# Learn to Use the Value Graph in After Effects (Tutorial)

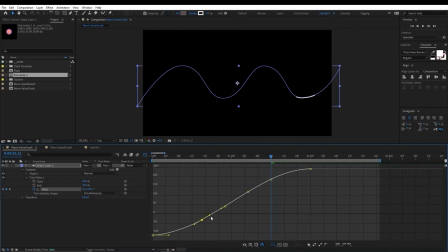[12:21]
This tool lock the Bezier handle together. All right, okay, so here the animation should be slow since it's moving upward.
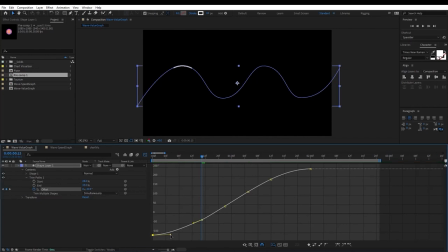[12:39]
So I'm gonna make this Bezier handle like this. So I'm gonna make the curve flatter. So flatter equals slower. And here it's gonna take up the speed again at this keyframe.
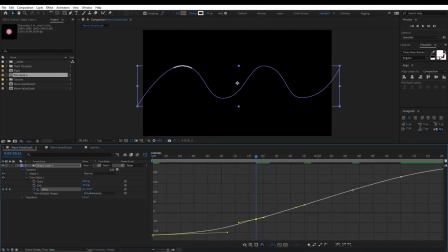[12:58]
So I'm gonna make, let me zoom in. All right. So here it's gonna take up the speed again. So I'm gonna make it steeper, like this. And here it's gonna slow down again, so I'm gonna make the curve flatter.
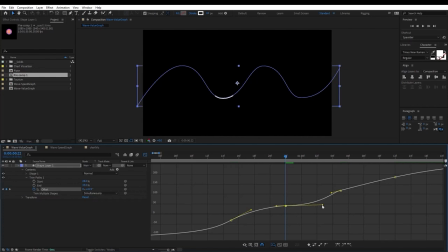[13:22]
Okay, here make sure not to have a straight flat line, since you don't want the animation to stop, so you just make it like this. All right. And over here it's gonna take up the speed again, so I'm gonna make the curve steeper.
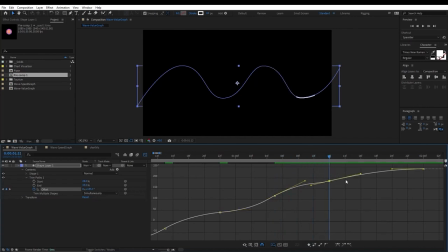[13:44]
And here it's gonna slow down again. So let's see what we have now. All right.
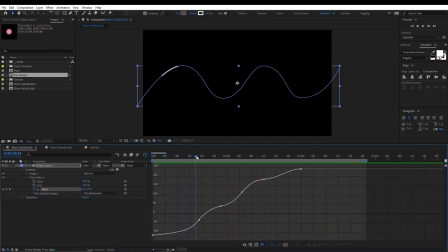[14:02]
Okay, so it's moving slow over here, and then it speeds up again, and here it slows down, and here it speeds up again, and here it slows down. And that's pretty much it.
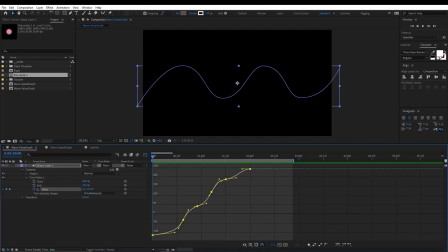[14:24]
Okay, so just one more thing before I finish this lesson. You can go over here and check this Show Transform box. When it's active, you can select all your keyframes. Sorry.
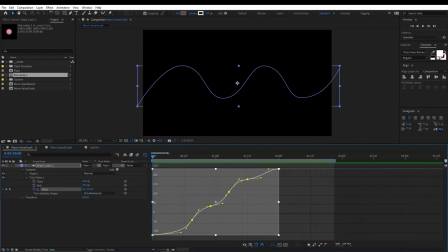[14:43]
Okay, and you have this box highlighted over your keyframes. So what you can do with this box is you can change your timing if you want for the whole animation. Let's say you think that the whole animation of this shape is really slow or fast.
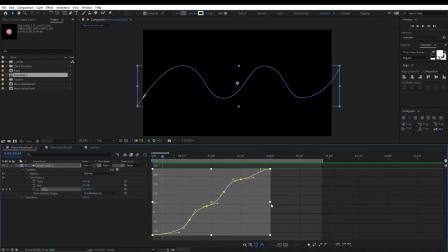[15:02]
So to make it slow, you can drag this over here. And now the whole animation is slow. And you can make it faster as well by dragging it like this.